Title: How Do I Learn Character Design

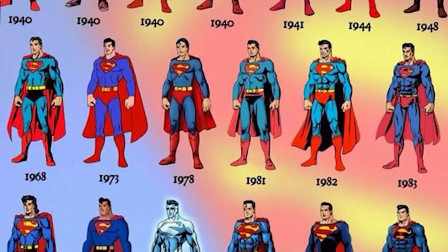8:10 You can think of this as like the different versions of the same superhero, say Batman,
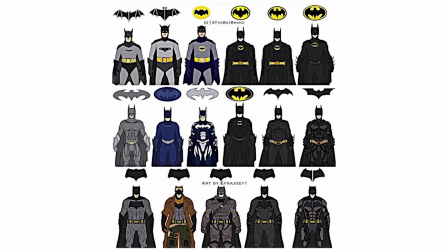8:14 usually made up of the same set of shapes but given different details depending on the context, the genre,
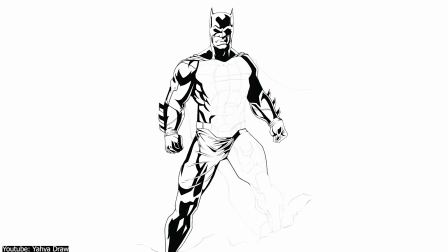8:20 and the medium that they will be represented in.
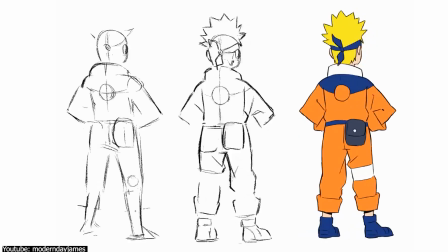8:22 These explorations involve costumes, props, and even different color scheme variations to see which suits the project best.
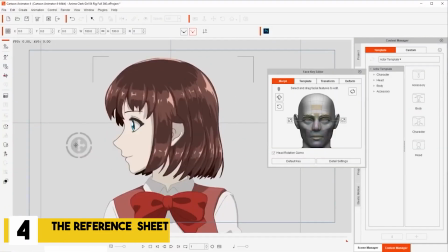8:31 And last but not least, Step 4. The reference sheet.
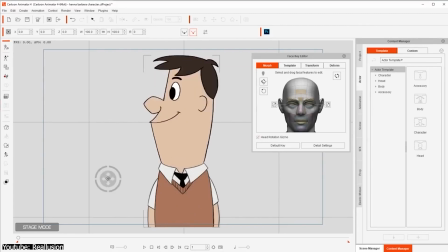8:36 This is where we take the final design and break it down into all of its little details for the animation team,
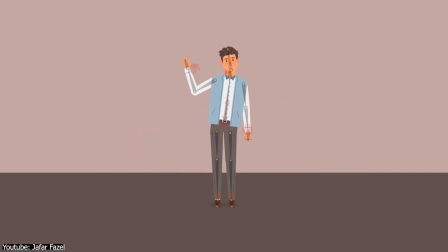8:42 3D modeler, or 2D rigger to do with as is necessary.
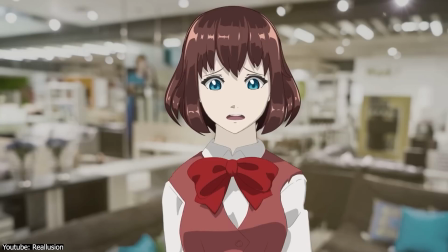8:45 These character sheets involve turnarounds and expression sheets, prop details, and even SFX animation guides for their abilities.
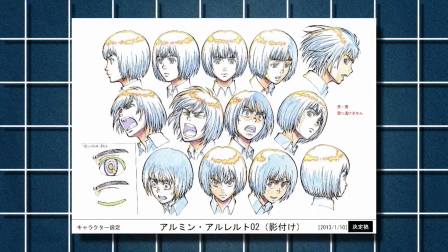8:53 For a good example of this, let's take a look at character sheets and expression sheets of Armin from Attack on Titan anime.
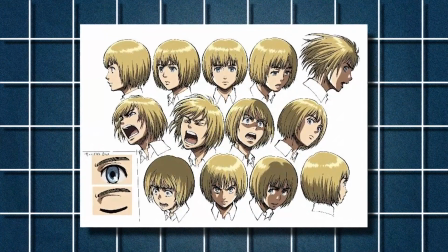9:00 This expression sheet showcases global guides to hair, face, and eye shapes,
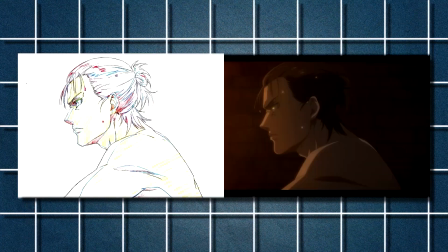9:04 all the way to very specific details like where to place shadows and highlights in order to keep the style as consistent as possible between different animation teams. With the design process out of the way, let's talk about the different types of characters.
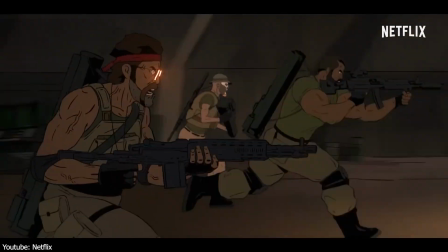9:19 Breaking down different characters will, much like everything, depend on context.
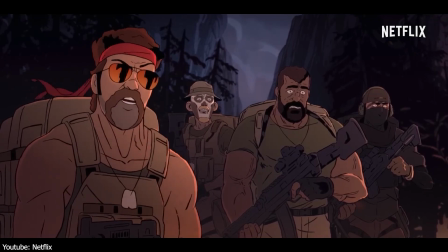9:24 The first would be the medium the character is made for, the second would be the visual style,
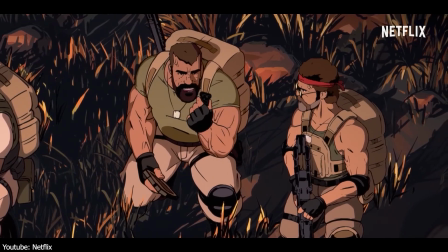9:28 and within each of these there is a lot of variation, nuance, and overlap.
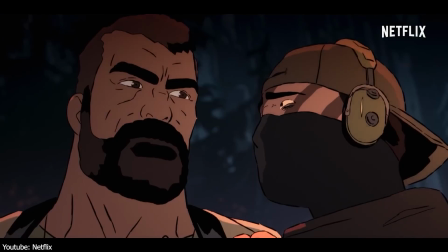9:33 Characters can be classified according to the role they play in a story, which would significantly affect their visual design.
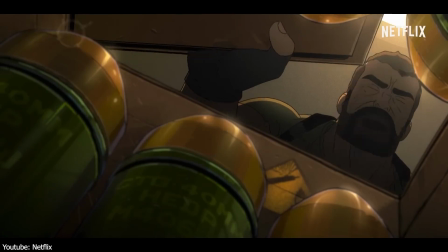9:38 You wouldn't design a main character the same way you would design a background grunt, for example, but within the same same vein,
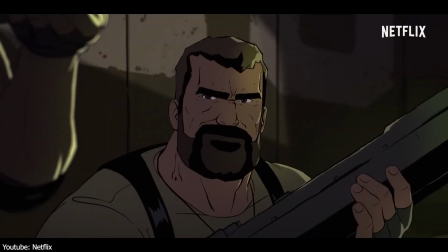9:44 you won't design the same character the same way if they were going to be primarily animated in 2D or 3D or used in a medium like comic books.
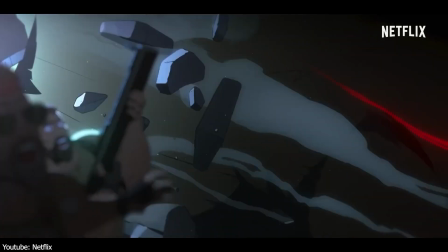9:51 Here, we're classifying characters according to their visual complexity. Characters can also be broken down into 3 big categories.
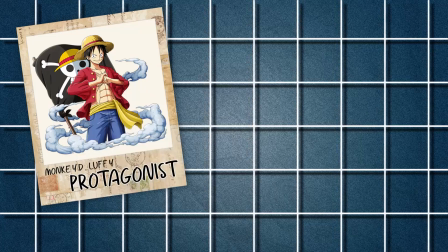9:59 The role they fulfill in a story, simply referred to as a role, things like protagonist, antagonist, and foil, etc., all fall under this umbrella.
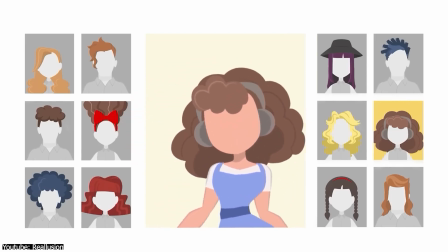10:07 The depth in which the character is explored narratively, which is what is more commonly referred to as type,
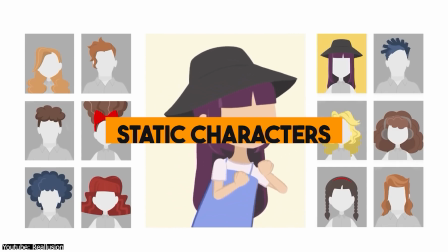10:13 covers things like dynamic characters, static characters, symbolic characters, etc.
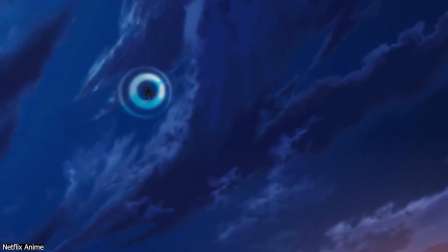10:18 And finally, character archetypes, which in a way combines both previous aspects while sticking to a set of narrative and visual shortcuts.
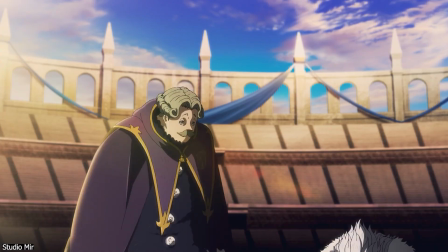10:25 There's a near limitless number of character archetypes, but these can generally be broken down into 5 major tropes.
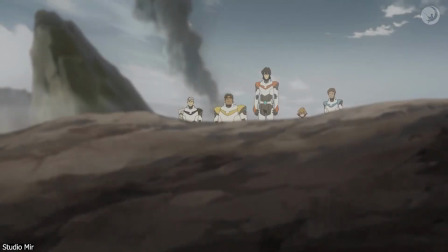10:32 And to analyze them, let's take a look at the cast of Voltron legendary defenders.
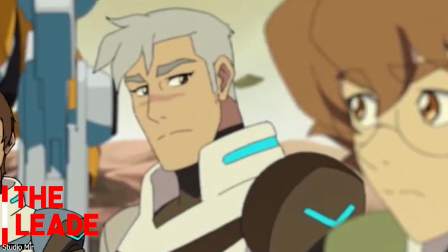10:37 The leader, usually the most balanced in terms of silhouette, although it can vary,
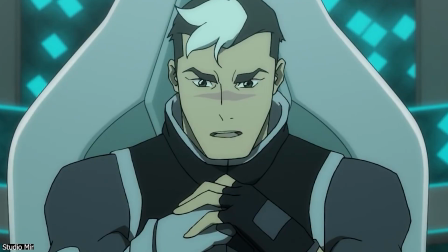10:41 usually composed of more stable shapes like squares and rectangles to signify stability and reliability.
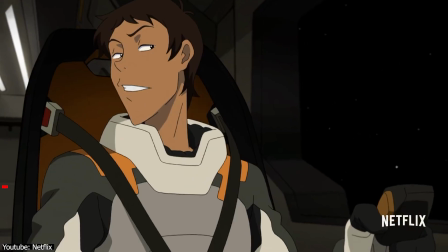10:47 Shiro fits this visual role perfectly. The Lancer usually serves as a foil to the leader.
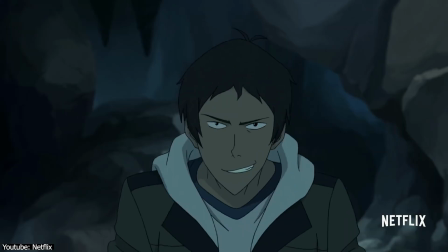10:53 Their characterization tends to be put in contrast to that of the leader, so naturally the shape language will be contrasted to that of the leader as well.
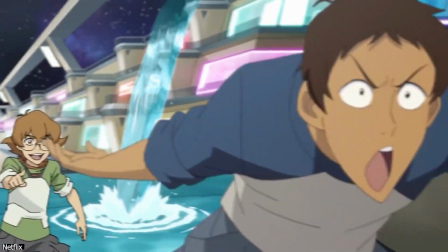11:01 Keith, as Shiro's Lancer, is put into direct contrast thanks to his smaller, less confident posture and silhouette.
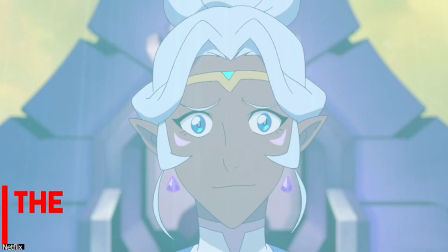11:07 The Heart. Being more passionate and emotional, they usually tend to keep all the other characters grounded.
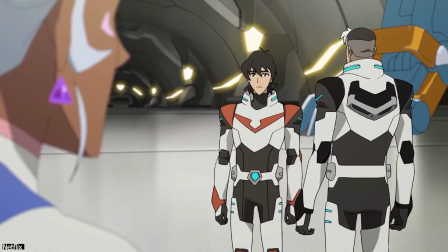11:13 To visually represent this gentler aspect, they tend to have flowy and soft silhouettes with a lot of rounded shapes.
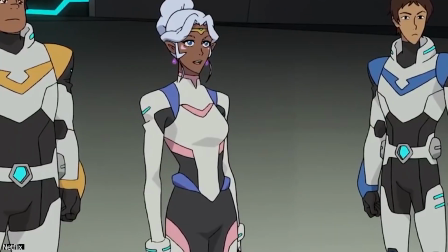11:19 This role is filled perfectly by Princess Allura.
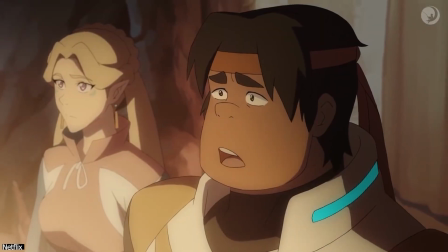11:22 The Brawn, usually made up of the biggest silhouette, the combination of more rounded shapes implies them being more of a gentle giant,
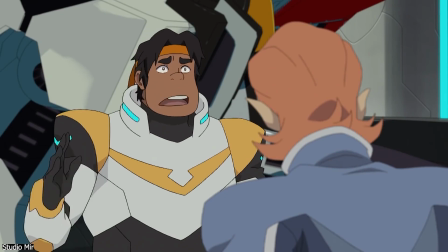11:29 while sharper shapes implies them being dangerous and unpredictable. With a name like Hunk, his big imposing round physique portrays this perfectly.
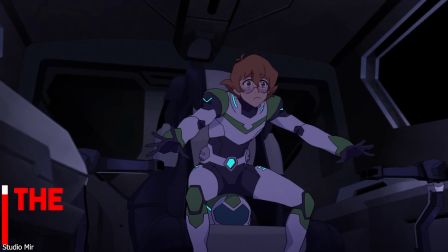11:37 The Brain, tend to have the smallest silhouette of the bunch along with scrawnier posture.
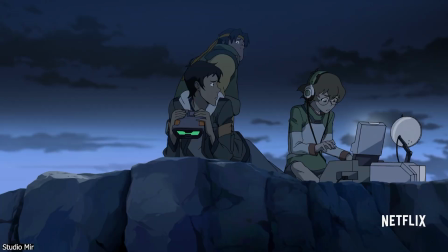11:43 Most of the emphasis would be put on the shape of their head, drawing attention to their most important asset.
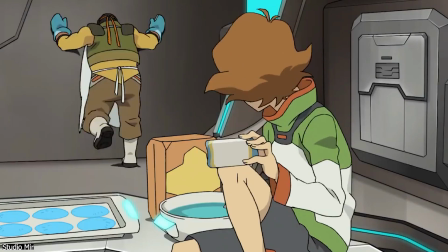11:48 Out of the entire main cast, Pitch is by far the smallest and has the most interesting hair shape,
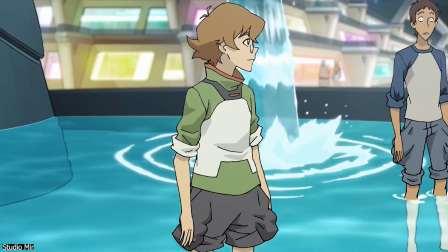11:54 drawing more attention to his face, with the rounded glasses accentuating the friendly and innocent nature of the character.
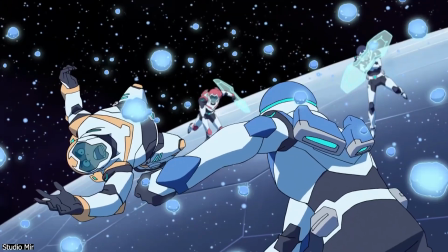12:00 Keep in mind, any combination of these tropes and visual shortcuts can be mixed and matched depending on your needs and what you are looking for in your own project.
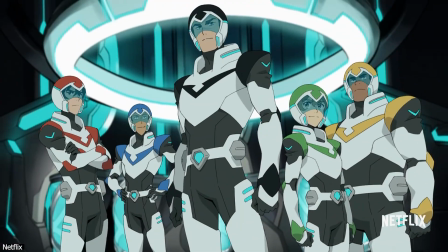12:08 The Heart can be the leader and the Lancer can be the Brawn simultaneously. You can translate these different facets through shape language.